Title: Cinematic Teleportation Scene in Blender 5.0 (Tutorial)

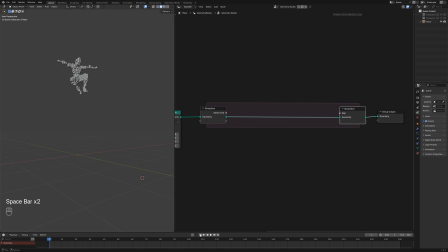488s
But now after the simulation zone, our animation have stopped working. Nothing seems to be happening. The reason behind that is because the behavior is different now. Earlier, these were just few points which were being generated in the volume. But now after going through this simulation zone, it's sort of stuck in a continuous loop.
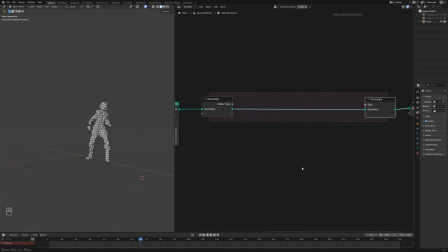506s
Because earlier we were just playing with normal animation where new points were being generated on each frame. Fresh set of point based on character's new pose. But the moment we plugged in everything inside the simulation zone, those points entered an endless loop. Now if I play this animation here, you'll see it's stuck on the very first frame.
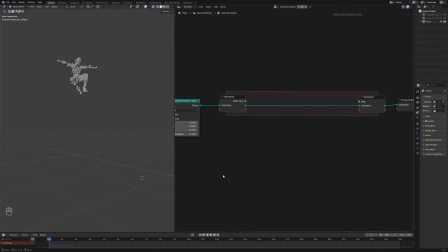524s
The very first set of point from this very first frame went into the simulation zone, and since we haven't added anything here inside the zone yet, they simply come out exact the same. So the system keeps feeding the same set of points back in frame after frame, and the animation outside no longer updates.
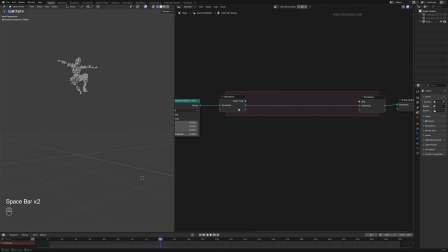543s
So animation exists, but it's stuck with the same points. Alright? So let's create a simple trail. What I want is on each cycle of this simulation, which means on each frame, we simply join the geometry. Let's bring a join geometry node. And what are we joining?
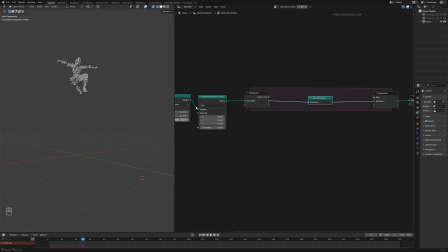562s
The new fresh point that this volume generates. I want these to join here. So basically, inside this simulation zone, I'm bringing in all those points generated on each frame.
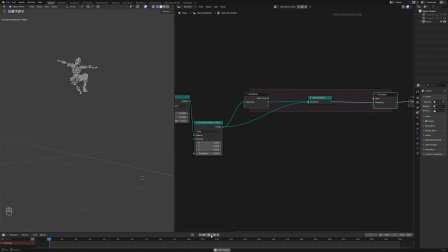581s
And what this will do if I play this animation now, this sort of creates a trail of animation. All those points from every frame are joining here on each frame. Now let's make it a bit more interesting. After the join geometry node, I'll add one set position node.
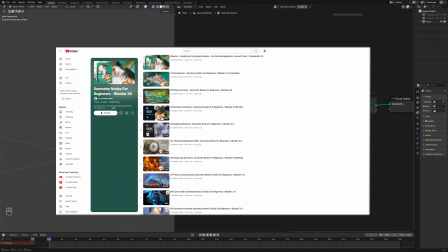598s
We have already talked about these nodes in earlier chapters of this series, Geometry Nodes Introduction series. So if you find any part confusing, make sure to go through those lessons in order and it will all make sense.
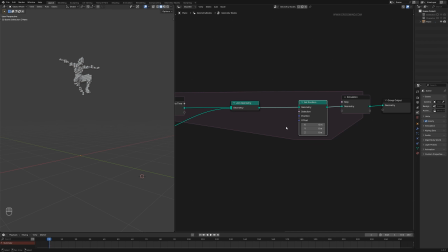609s
So here in the set position node, we'll add noise texture.
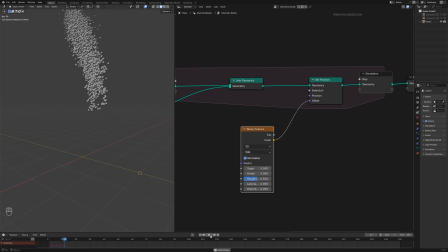615s
I'll add some noise to this animation, giving the particle a nice organic movement instead of staying perfect still. Just remember to disable normalize. That keeps the noise from forcing into one direction and it stays in the center.
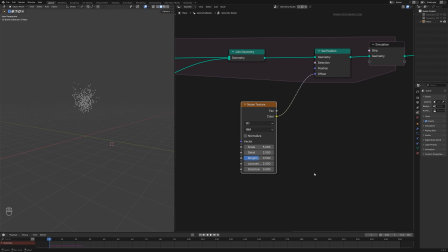630s
First of all, I don't want so much of noise, so let's bring one vector math node.
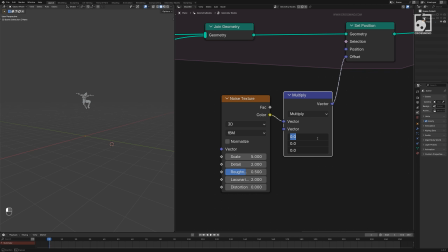636s
Multiply this whole thing, the effect of noise, to 0.03 or something.
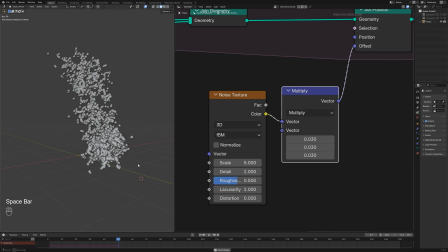640s
So that way we can still see the shape of the character, but there is a bit of noise here as well.
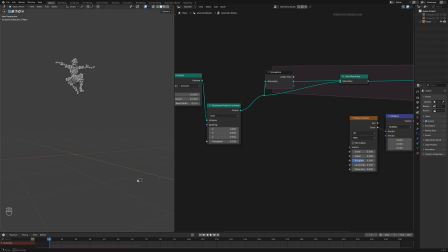649s
Now, if you find these points too big, not really creating a good visualization for the preview purpose, simply set point radius for now and plug it here, make it 0.02. I'm going to reduce the radius of it. Now it looks much better.
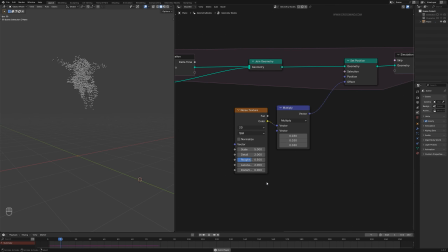667s
Now, even though we have reduced the noise, I'll also scale down the noise texture, maybe half of it, 2.4 or something. Now this creates much bigger waves. Now here I noticed something. The particles are holding the same wave pattern, the same arc, same pattern for too long.
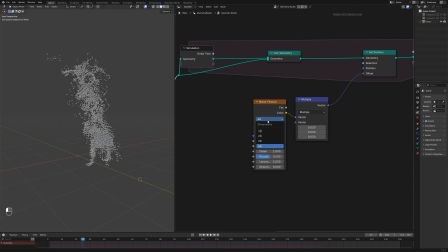683s
So I figured if I change this texture from 3D to 4D and bring in scene time node.
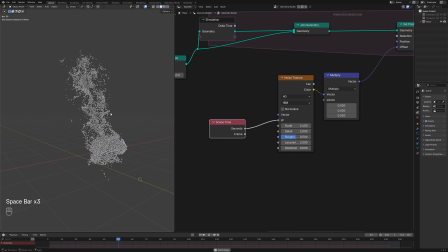693s
Now once I plug this time value here, now the wave patterns keep shifting instead of staying locked in the same shape as before. But right now it's a bit too much. So maybe I can multiply this or 0.4 or something.
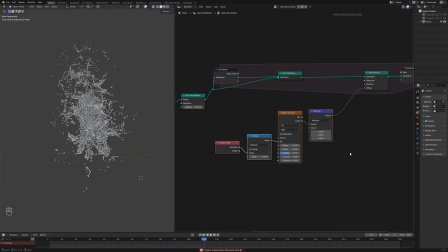712s
This looks alright for now. We can always tweak this later. Now, beside the noise motion, I also want these particles to slightly move upwards every frame. So I'll just add one more vector math node here and change this to add and zero out everything.
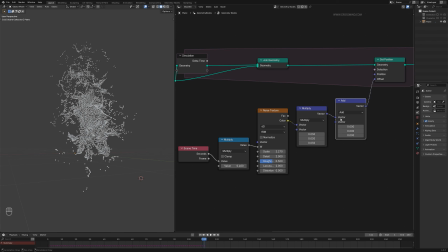727s
We just want these particles to move upwards by 0.03 on every frame.